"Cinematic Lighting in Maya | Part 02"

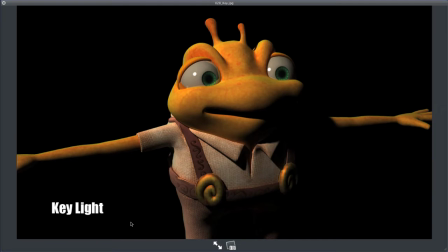12:32 Usually the strongest, brightest light in a scene in a three-point lighting setup like this. Usually this light comes from a kind of 45-degree angle. So notice it's not coming flat from camera. It's not like a flash cube on a camera that makes everything flat. It's coming at an angle.
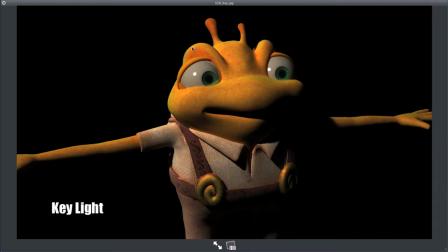12:51 In which what that does is it gives you an area of bright and an area of dark, an area of shadow. So you can kind of see, this light raking across the surface. So bright area, dark area.
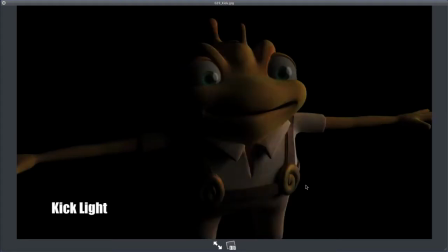13:02 The next light in this is called a kick light. Kick light usually comes opposite of the key, and it's much softer, softer shadows usually, but kind of opposite angle of the key.
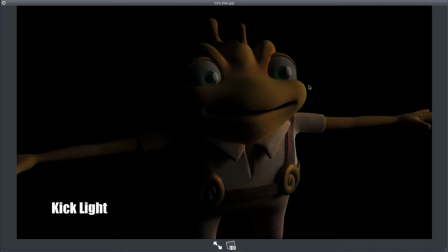13:17 And so you got this light coming from the opposite side that kind of fills in a little bit into that shadowed area from the key light.
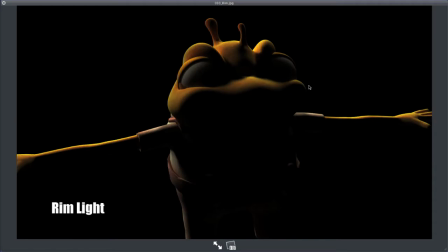13:25 And the third of the three-point lighting setup is a rim light. So these are lights that are a little bit brighter. They're coming from back, and what they do is they kind of separate the character from the background. So they provide this rim of light around the character.
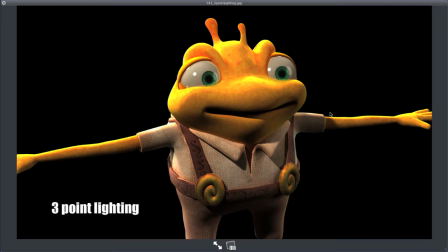13:38 So you add all three of those together, and with those three lights, you can really kind of see the shape and the form of the character really well. The idea of three-point lighting is to be able to, again, we're working in two-dimensional space.
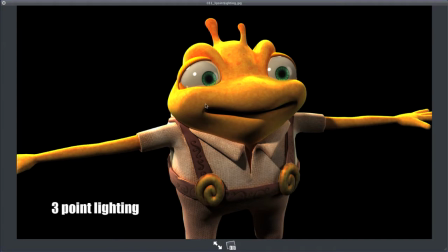13:54 You want to show as much three-dimensional shape as you can. So having, a bright side, a dark side, but light that kind of changes and wraps around the objects so you can see all of its details.
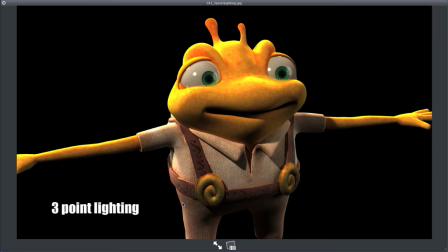14:07 This is kind of very standard. Master three-point lighting, and then you can start breaking the rule of three-point lighting and doing other things. But this is kind of key for making an image look good instead of looking flat, using composition.
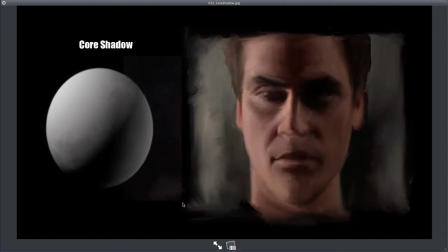14:23 So with three-point lighting, there's something that we often refer to as a core shadow. So on a sphere, you've got a key light coming from this side, you've got a kick from this side, and this dark area in between is kind of a core shadow. This helps you really see the shape. The shape of this sphere is really easy to read, even though this is a two-dimensional image.
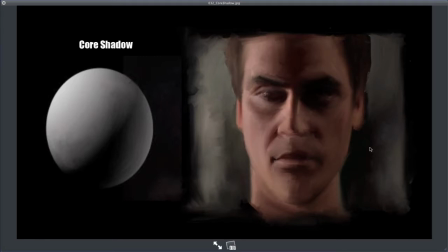14:42 Same with on a face. You got a key, you got a kick, and you got this kind of dark area in between. Our eyes respond to contrast. So if you have an image, you don't want to flat light it, where everything's all the same color, it's the same tone.
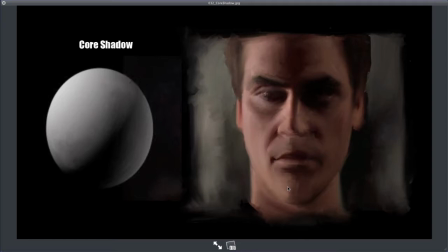15:00 Our eyes pick up on changes in tone, changes in value, the contrast between light and dark. And so it's kind of nice to use lighting to make sure that you have this contrast to draw your eye where it needs to be.
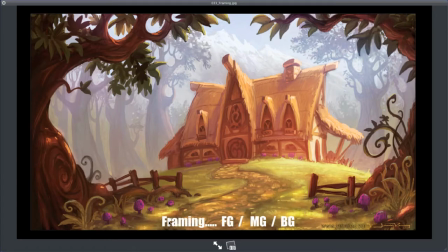15:16 Another useful tip with lighting is to frame your images. Some of this is camera based. I decided to put this into light based composition. So in an image, you want to be able to look at something in the scene.
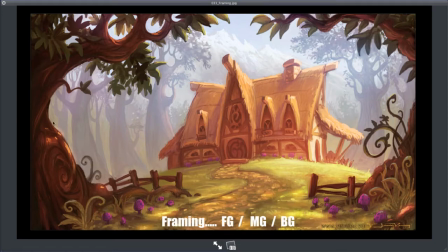15:35 Is you're going to use other objects to help frame it. You're going to kind of pull these, I'm using these trees as a framing element to draw your eye to say, look back down, look right here at this cottage. When your eye starts to go up here, these trees kind of go, nope, point you back down.
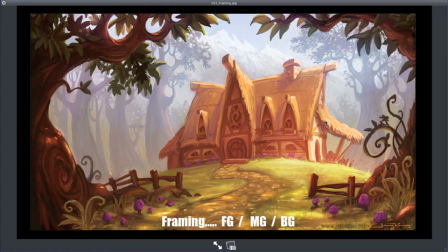15:51 This path kind of points you up. It's kind of a framing element. With that, we have this thing, foreground, middle ground, background. It's quite common in film, again, to give a sense of depth and an illustration. So you have foreground objects, these trees, they're closest to us.
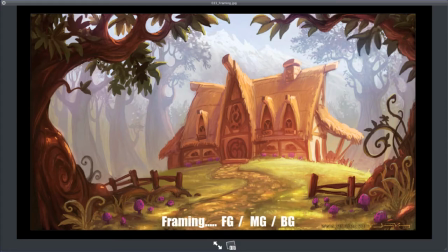16:09 And a lot of times foreground objects tend to be darker and they get closer to camera. They help frame things. There's no atmosphere that's affecting those, so they would be the darkest blacks that you would have in a scene. Then you have the middle ground, which is usually the focal point. It's kind of where you look, the middle ground.
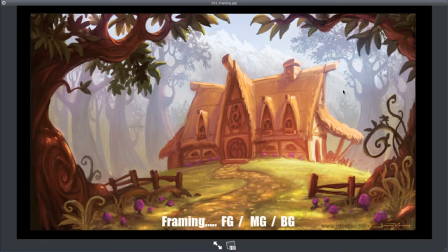16:28 And then you've got the background way back here, these mountains and these trees. Lots of atmosphere, so it kind of pushes it off into the background and makes the cottage kind of pop off the scene.
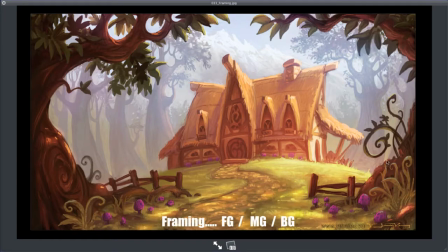16:40 So foreground, middle ground, background, framing elements, really nice tool for making your composition strong, getting your eye to look where it needs to look.
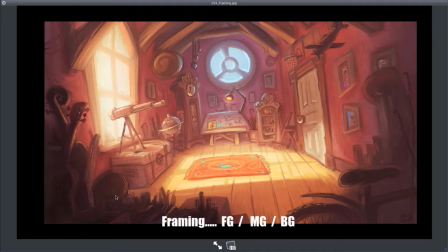16:51 Another example of kind of, framing, I'm using the light in this case. I had this scene and I decided to, paint light coming in through the window, lights the floor. Really the focal point's right here. It's this desk.
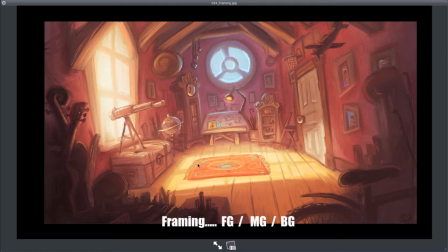17:06 But I used all this extra clutter and I just made it where just a little bit of light was bouncing off the floor onto the clutter to help frame, these darker elements all kind of point in. Everything's kind of pointing down to say, look right here.
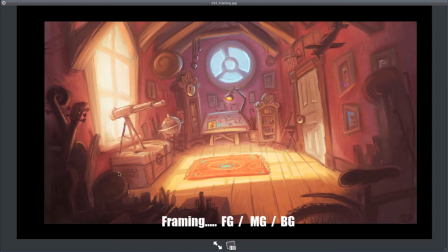17:21 But there's lots of little things to kind of draw your eye around, but I'm using these framing elements to make this scene compositionally stronger.
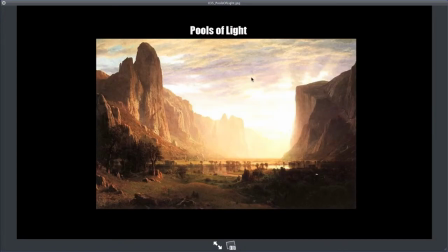17:32 Pools of light. Something that I see done way too often, especially among students learning lighting for the first time, is that they just put lots of light in the scene. Okay, let's put sun, and the sun hits everything.
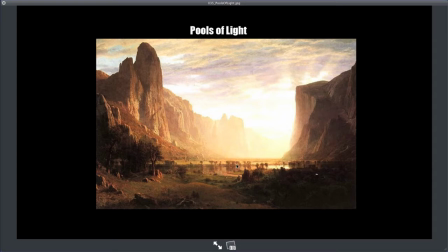17:47 But one thing that's quite nice is to have that variation, to have little pools of light. So instead of having sunlight hitting everywhere, make it look like there's shadows in the scene, like this cliff. It could have had sunlight all the way to the top, but it was kind of nice to have a dark spot,
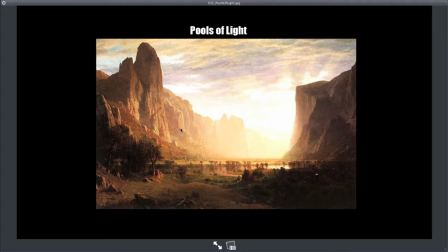18:04 like there's a shadow of a cloud up here, and just kind of pool the light into just certain areas, and it's all, in shadow along here. So you've got just a little bit of light. Same with characters.
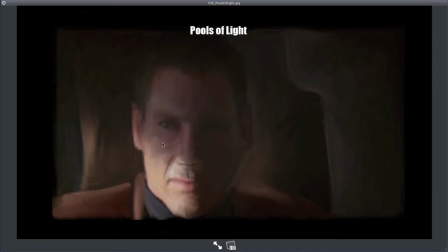18:15 Quick painting from Blade Runner. Instead of having the character fully lit, there's something emotional and powerful.
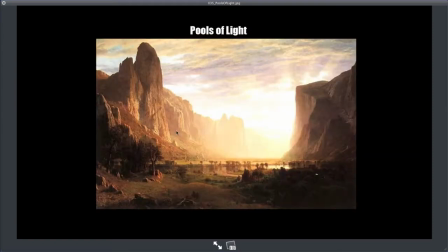18:23 Sometimes you can do this creepy type thing, or sometimes you can do this beautiful, kind of light with just having a pool of light.
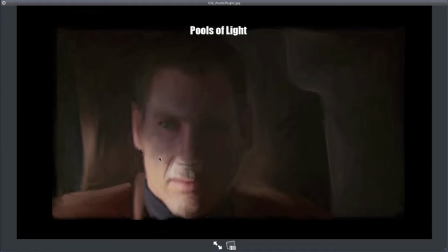18:30 Variation where it's not all just one tone, but the light, just goes into little spots.
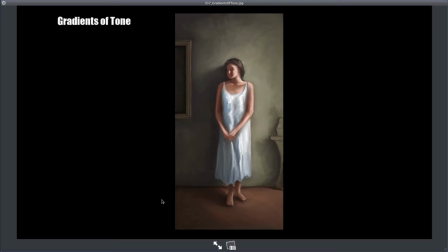18:38 Talking about that, gradients of tone. This is something that I've come up with, and I always love to see this. I don't like total flat colors. You could paint this wall a total flat color, but having variation, so you have dark areas, you have bright areas, but you don't ever have something that's totally flat.
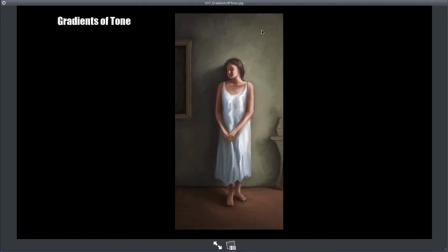18:56 You always have some sort of gradient of the value, gradients of tones. So it gets brightest here, but then it kind of fades off on the edge. You get this vignette along the edge. You get areas, with ambient occlusion. You're using all your tools of the trade, all the ways that light works,
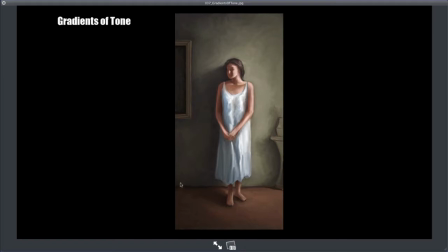19:13 to make sure that your image rarely has just one solid flat color. That this color, this wall, shouldn't just be flat. It should always have kind of some variation to it. And it makes it interesting. Our eyes, again, like differences in tone and differences in color.
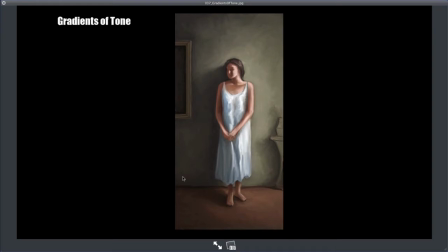19:31 And so having this kind of, changing of color instead of just being flat.
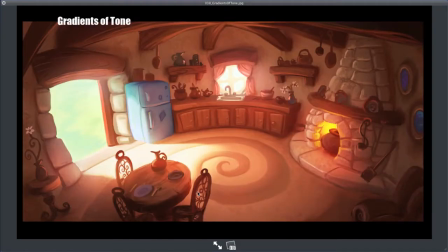19:35 Here's an example of gradients of tone. In this room, I could have just kind of lit it with a lamp in the middle, but I decided what I really like is the subtlety of color. So I'm saying, again, light coming in, hitting the floor. I love bounced light.
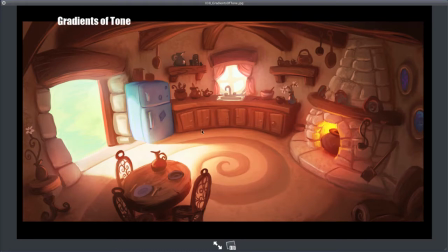19:49 So this whole scene is kind of lit with bounced light, and I've got subtle variations of the brightness of the wall, and it's this gradient of tone that it gets darker and darker as it gets kind of near the edges. The floor is not one flat color. It slowly gets darker and darker into the corners.
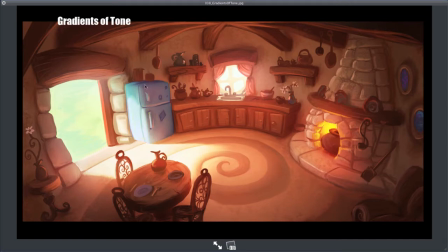20:08 I'm always on every object. Nothing is one flat color, one range of tone. Everything kind of falls off with slight variations in color. Same with this.
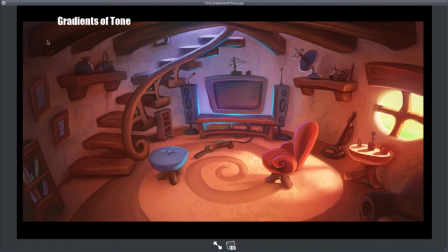20:18 Kind of see the ramping of dark up into the rafters up here compared to the rest of the wall, and always kind of changes in tone and color that make it interesting for our eyes and to help in composition. It makes it feel more natural because that's what light really does. More examples.
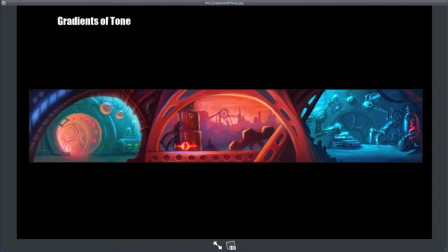20:37 Instead of having everything flat lit, I have like spots, of light that come in from different angles so that you don't just have blue. You have different variations of blue.